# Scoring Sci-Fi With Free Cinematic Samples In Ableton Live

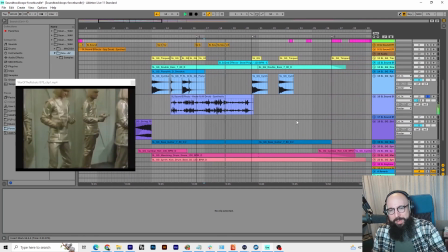503s
I'm a real sucker for just random synth noises when robots do things in the 70s, and yeah, this definitely fulfills that.
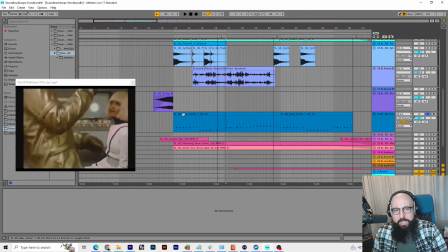513s
Now, deep down, this is something I made actually using one of the samples,
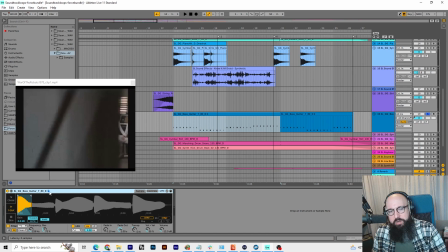520s
the SLGG bass guitar number 7, 80 BPM, key of D. And what I did was I just dropped it into a simpler and then brought the tail way back here and just played it back on the keyboard.
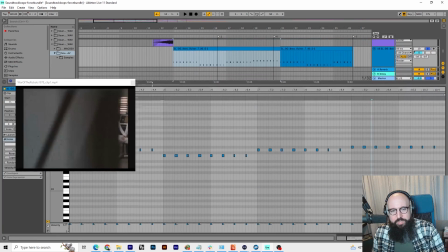535s
Literally just repeated
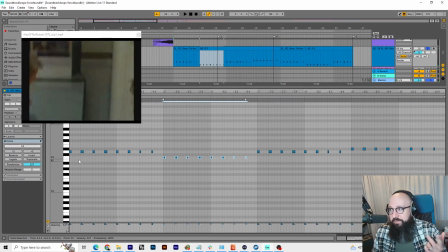539s
D and then C. Now, you might ask, this is in the key of D. Why am I playing the note D as my first note?
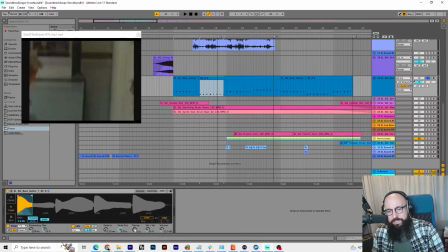548s
Well, if you go to simpler, notice that I've transposed it down -2 half steps. And that puts us at C. So then when I play D up here, it literally is the note of D. The sample is tuned to C.
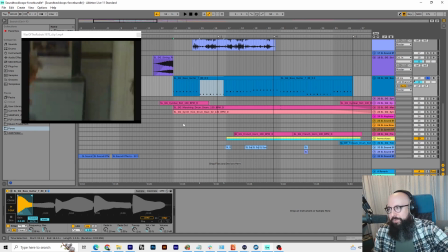564s
So that's why the notes are in D. And that just sounds like this.
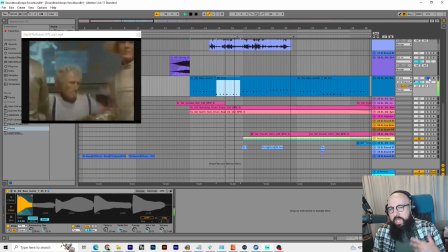573s
Add stuff back in.
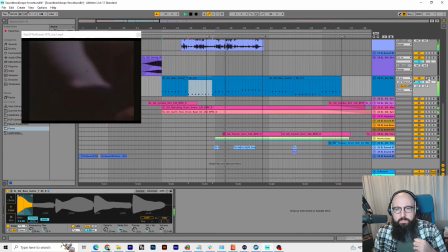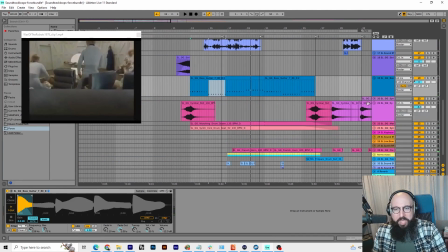582s
Now there's some other cymbal stuff going on in here. There's a roll coming in.
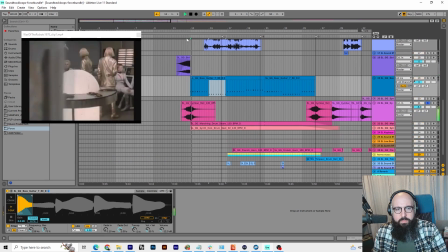590s
Happens over here again.
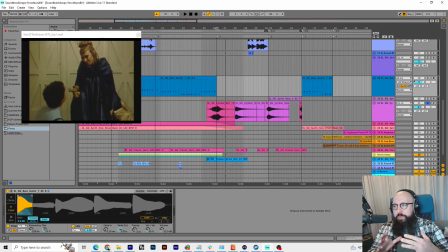595s
I use it here because she's kind of running in, the camera's moving, so we have a kind of a ramp up to her pointing the gun at him, and I wanted the cymbal to hit right when the gun is like sticking in his face. So watch that.
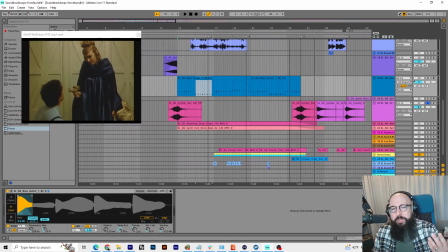611s
Maybe a little too much for some movies, but this is a ridiculous 1970s sci-fi film.
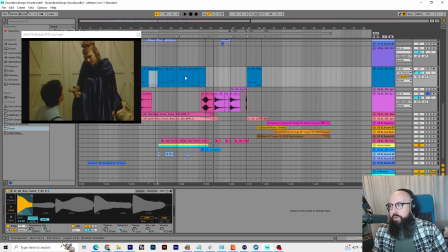616s
Like, I just went for it, you know? And this is a case where you can go for it. It's like scoring Austin Powers or something. Like, you really can't go too big.
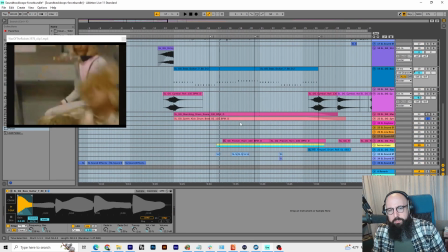629s
So we got two things going on from the sample bundle below here. It's a marching band snare drum and kind of a synth kick.
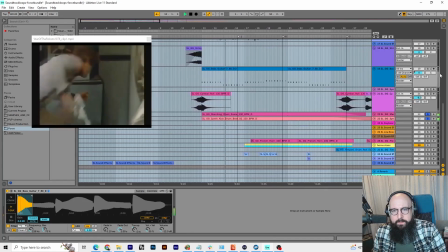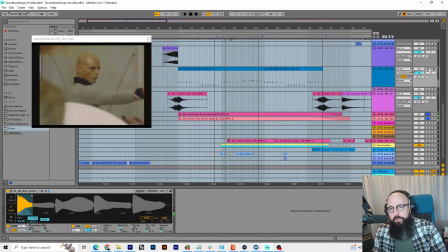646s
And then you can see how those work with the bass line that I dropped in.
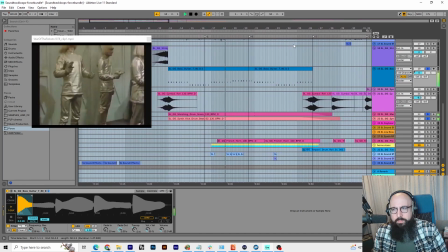653s
Just really
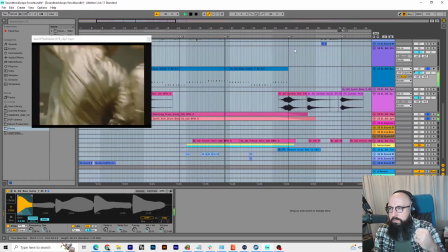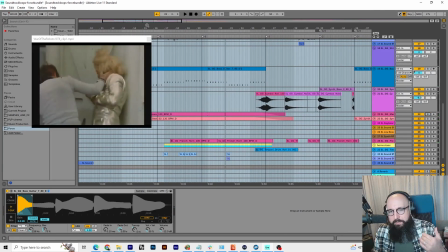662s
creates a driving force beneath everything. But then on top of that, we have some melodies that we've added that are on a totally different rhythm pattern
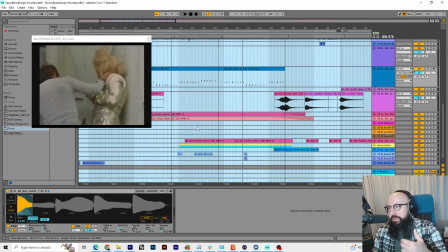670s
that create kind of a leitmotif for, I guess, the heroes in the video.
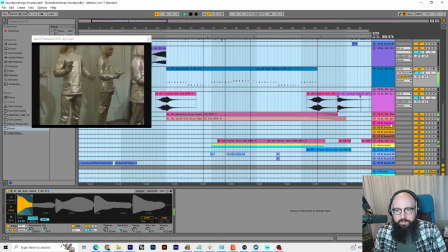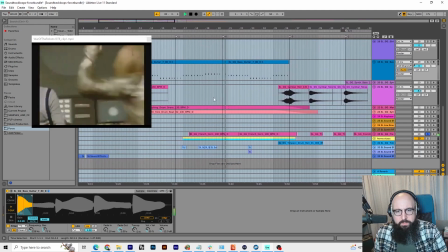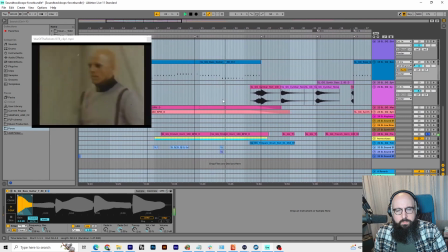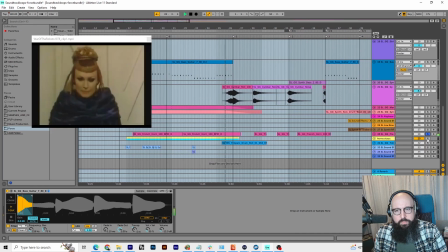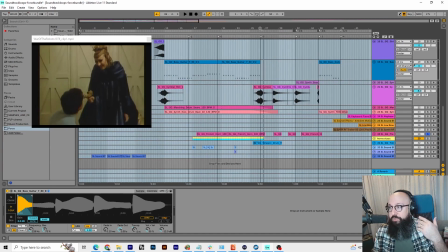696s
And just so the French horn's not alone, but we still have that driving rhythm, I have some horns underneath it that are staccato.
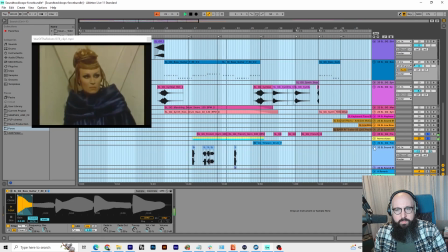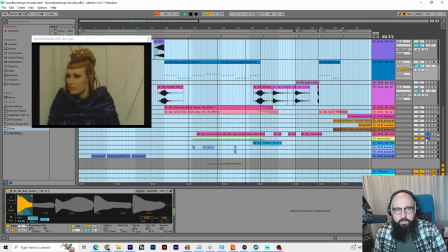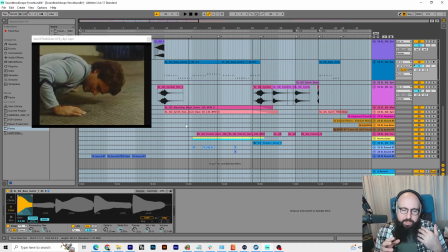719s
Now, it's kind of a general opinion of people that synthesized horns or sampled horns don't sound that great. And that's usually pretty true, but a little bit of reverb helps. Stacking them the right way, layering things the right way, and kind of fading them either to the left or right,
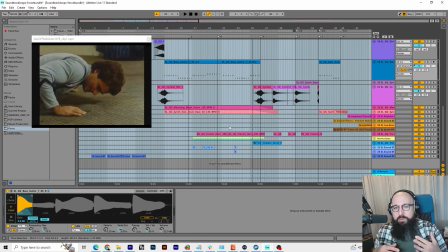737s
panning to the left or right, or fading them into the background does help kind of sell them a little bit more. I think French horn, using sustained notes with a French horn is always really good for this type of thing. I've had success layering that in before where it does sound good with a French horn.